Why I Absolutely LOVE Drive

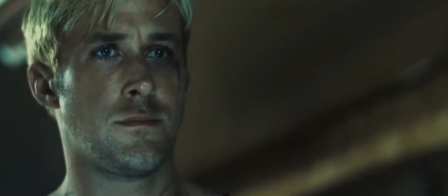In Place Beyond the Pines, this and Blade Runner 2049,
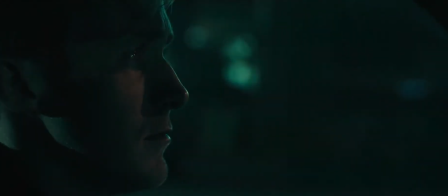you get a full range of what silent seriousness can look like etched on Gosling's face.
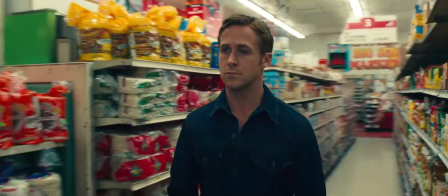He is born to play these types of roles. There is something about him, something that makes him a star and sets him apart from the rest,
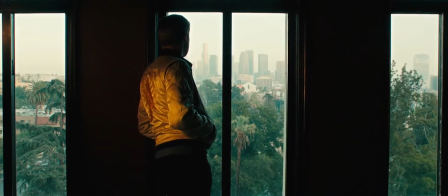which makes you empathize with him despite there being no overt reason to do so. few actors
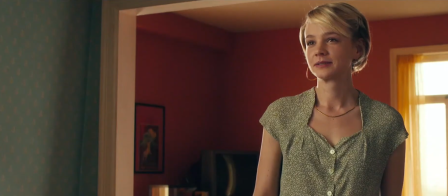can pull that off for many it just seems like a lazy or flat performance but for some and gosling
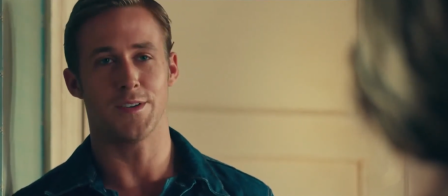being the master of them they actually become more charismatic the less they
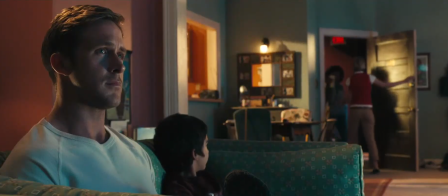emote it's the eyes i believe there's a sadness and a somberness
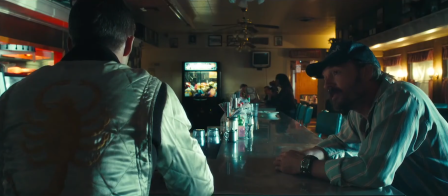behind his eyes that can't be faked and we as the audience eat it up but he isn't just some quiet puppy when it's necessary He can show a level
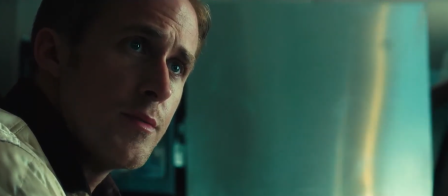of aggression that can't be missed, but is still restrained.
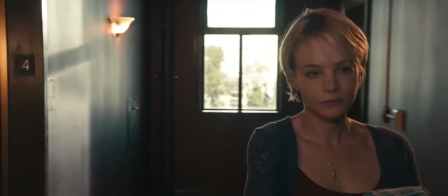Carey Mulligan's Irene is a unique figure in this illegal underground.
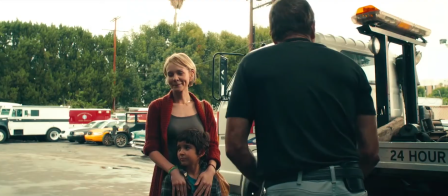She's a shiny light, plays more like a beacon than really a person.
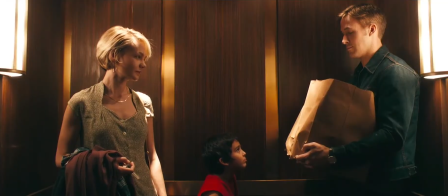The driver sets all of his hopes of a human life on her.
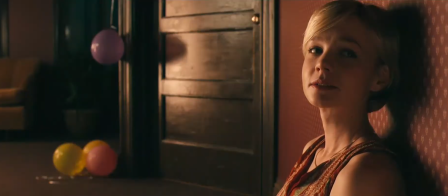She's the humble, realistic, manic pixie dream girl to the driver's taciturn incel.
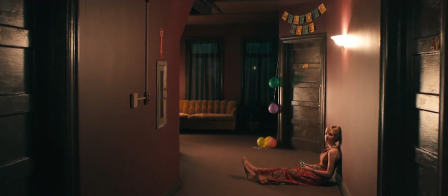She doesn't seem otherworldly to us in the normal world, but she plays otherworldly to the driver.
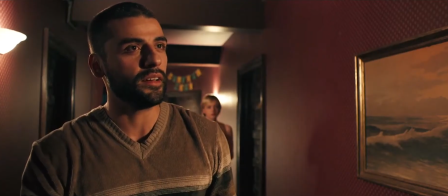Brooks, Perlman, Isaac, they all play their own level of malice so quietly.
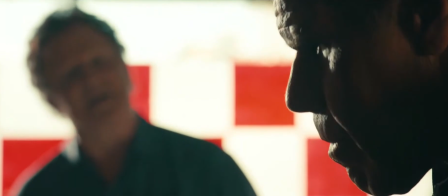Their villainy, their shadowy nature makes Gosling seem even more gentle and serene, even when committing his own level of vicious violence.
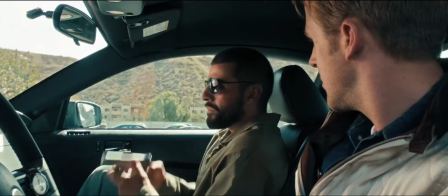Many people hate this movie because of the way it depicts action.
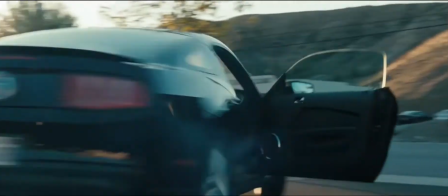The trailers, the advertising, everything leading up to it made people think we were getting a neon Fast and Furious.
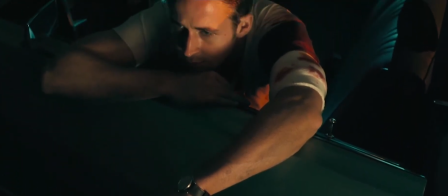When instead we got a synth-drenched examination of a sociopath, people were understandably upset.
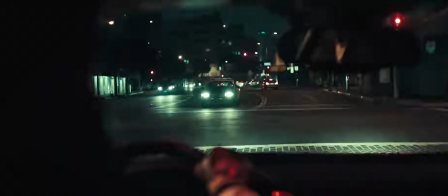But that doesn't mean this movie isn't thrilling. The action comes in the tension more than the choreography.
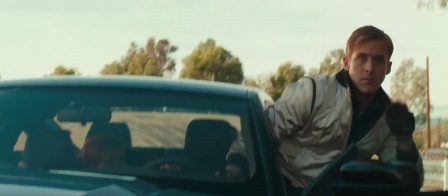The Death of Standard is played out not like a great western shootout, but a romance-less execution.
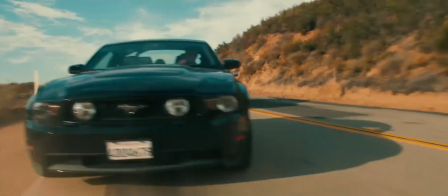It's brutal and simple, nothing fun or cinematic. There's no music in the car chase, just the melody of the cars driving.
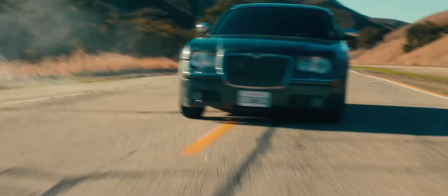The backward stunt and subsequent U-turn are both expertly executed but neither have the flash that, say, Baby Driver does.
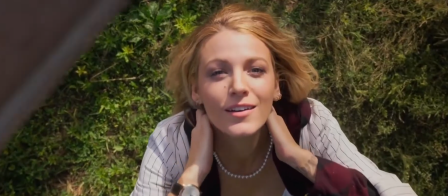I've always said that Baby Driver is to drive what a simple favor is to Gone Girl, or what a Laffy Taffy is to a fruit leather.
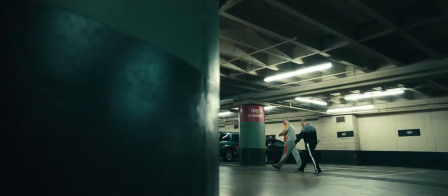Same basic idea, very different interpretation. The way this film depicts violence is incredibly rare.
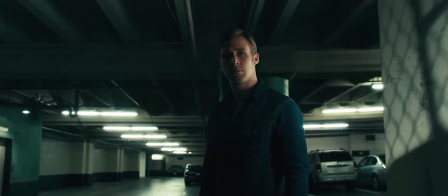It's more akin to a horror movie than an action movie, where the tension is all the building up, but the actual events are quick and sudden.
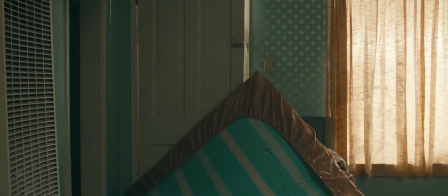The motel fight, in terms of actual time spent committing violence on each other, is like 15 seconds.
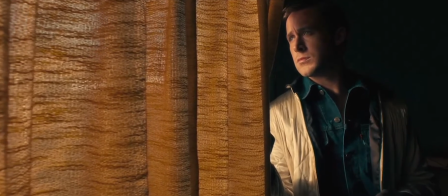But the whole scene oozes with so much uncertainty and fear.
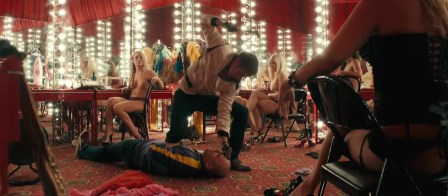The primal fury of the driver's hammer blows, mixed with goslings quivering, creates perhaps the most iconic scene in the movie.
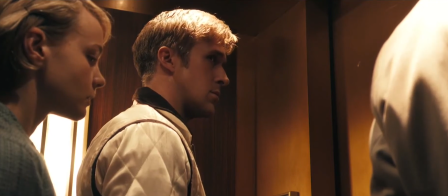I would be remiss if I didn't talk about the elevator scene. Wow.
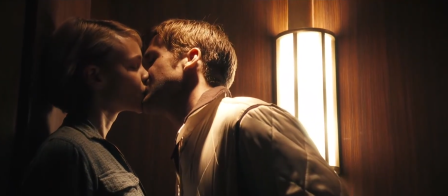How it transitions from beautiful, almost ethereal romance to dirty, barbaric violence is unrivaled.
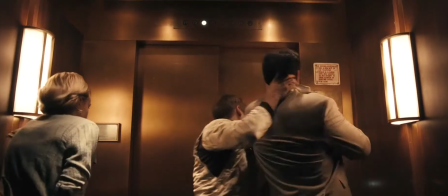The score grows and explodes as they kiss, but once the fighting starts, the music leaves, the lighting changes, and the grotesque reality resumes.
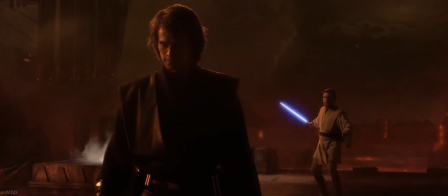Violence depicted in this way sits in your stomach. You don't dream about doing it in the same way as you dream about spinning a lightsaber or flying a jet.
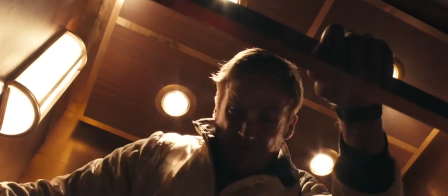It makes you sick.